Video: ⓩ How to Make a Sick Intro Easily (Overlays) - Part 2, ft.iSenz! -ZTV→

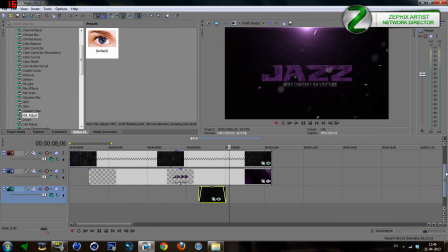12:39 And maybe while we're doing it, we want another flare, just so it's not the only thing happening.
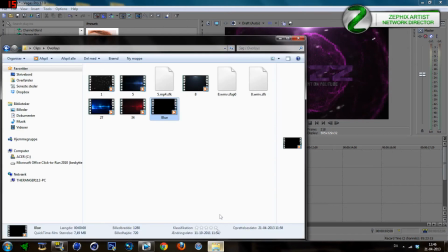12:46 Maybe, I don't know. Let's just do that for now. So let's use this flare.
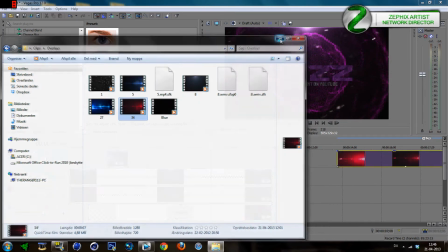12:53 It's a really good flare, I personally think, and it stands still. Unfortunately, I don't have After Effects.
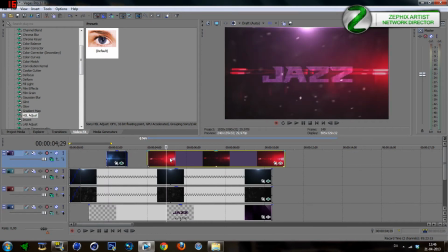12:59 It would be a much better customization. I will get that as soon as I possibly can, because it's a really, really nice program, and you can do much more stuff than you can with this program.
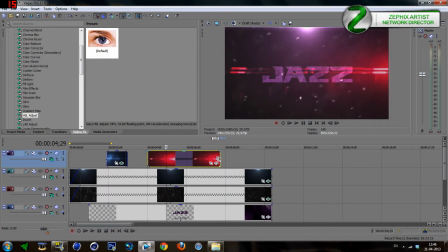13:15 Okay, it's kind of lagging. I don't know why. Okay, like this. It's good enough. We just want to find the place again,
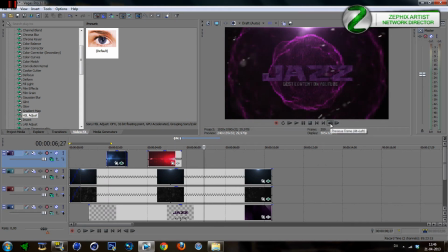13:27 and that's too far. Let's just go back, go back, go back, go back. Yes, right here. We want to put this one on top, and we want to darken it up because it's too bright.
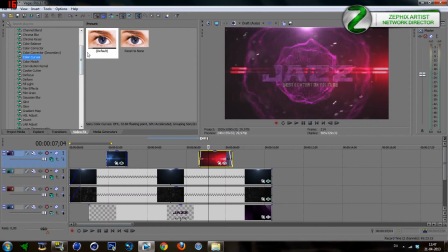13:44 If you see like this, it's actually good enough, but I just want to still just customize a bit,
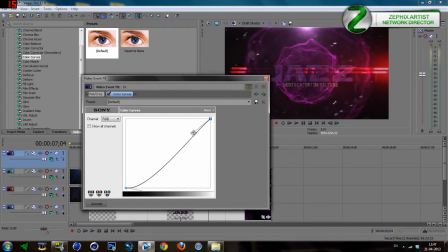13:52 make it a bit darker, so it's more like a light instead of being like that.
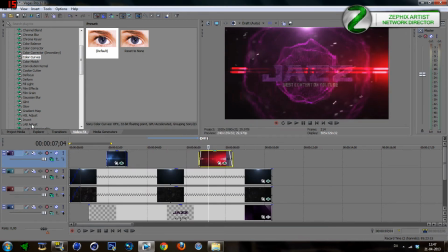13:59 You can see the big difference, huh? And then I want to go to HSL adjust again,
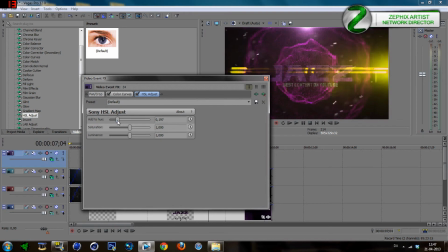14:07 and again change it so it fits the scene. Here, perfect. If yeah, like that, it's good enough.
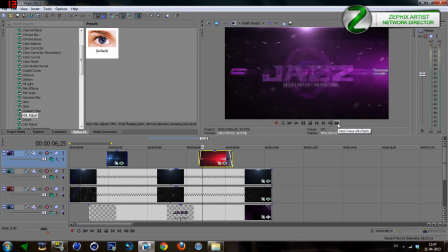14:23 So then it goes like this. It goes in. Let's just see. Okay, maybe that's a bad idea. I don't know. So maybe we should just have it a bit before, so it's like maybe.
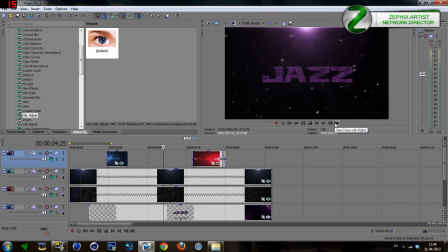14:39 Okay, we can take it when it's actually coming in the text, so it's more understandable. Okay, now it comes. No. Wait a second, we just need to go by frame, and so here, around here it comes in. We'll just have this here.
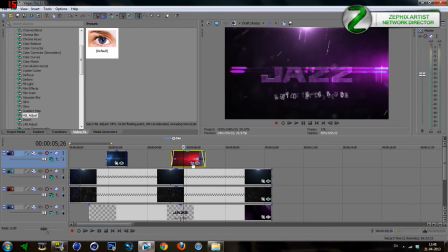14:59 We might actually just move it a bit down, because you see it's going, the text is down there, and we want to focus on that also.
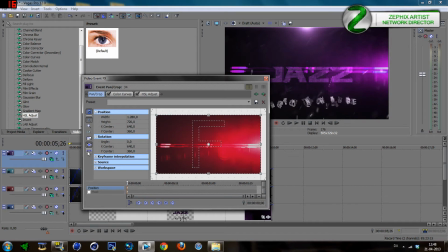15:06 So just go here, click click here until it shows up with this one and just drag it down. Now the problem could sometimes be that you have made it too bright, so you can go to color curves and make it even more dark so you can't see it,
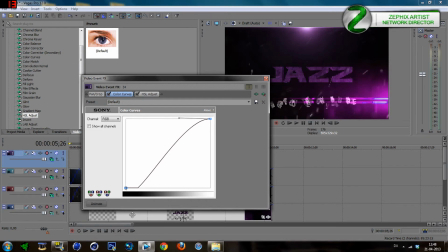15:21 like that, if you want. It all depends if that's even the thing we want. I'll just go back. This was it's fine.
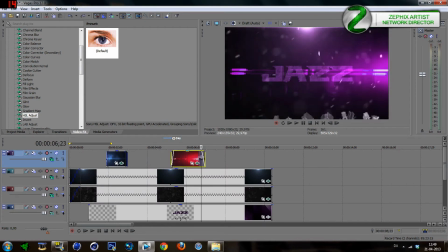15:34 Okay. So now we have this, perfect, and after this, after the text has come, this one starts, and yeah, it's good enough. Another thing I would like is one more flare.
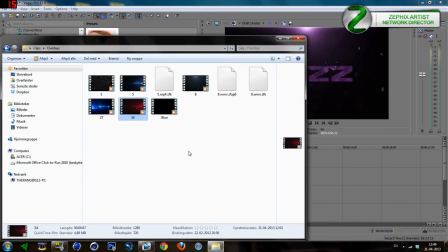15:48 Just one more. It's also a good one, but I don't know if it'll work for the scene. Sometimes if you get a lot of these overlays, I suggest that you try them out before you just, you know, put them together, like see if they actually work for the scene.
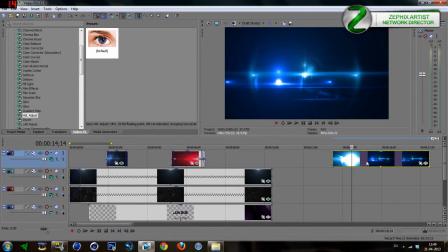16:02 Some really don't work and some actually have potential.
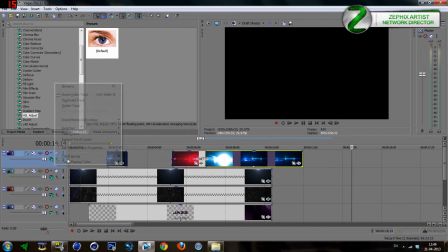16:07 So let's drag it up, make another one, another video track.
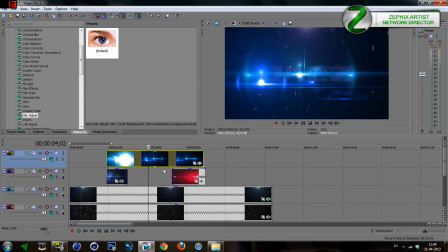16:13 I also really like this one, but it's actually very hard to fit to many scenes, so let's hope it fits this one, because it's a very nice effect that you can get very easily.
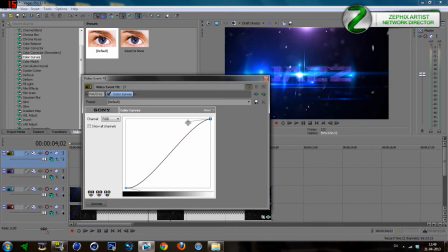16:27 I still suggest that you of course buy After Effects, as I will very soon.
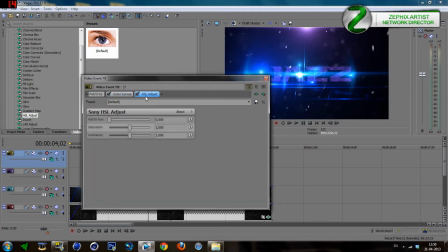16:31 It's just an amazing program, and you will be able to do much more customization and stuff.
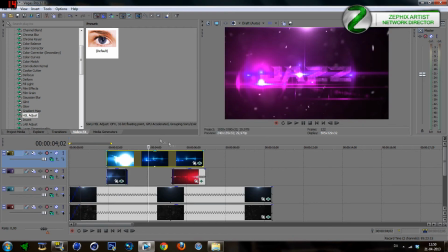16:39 All like that. Okay, so it should be very quick, not too.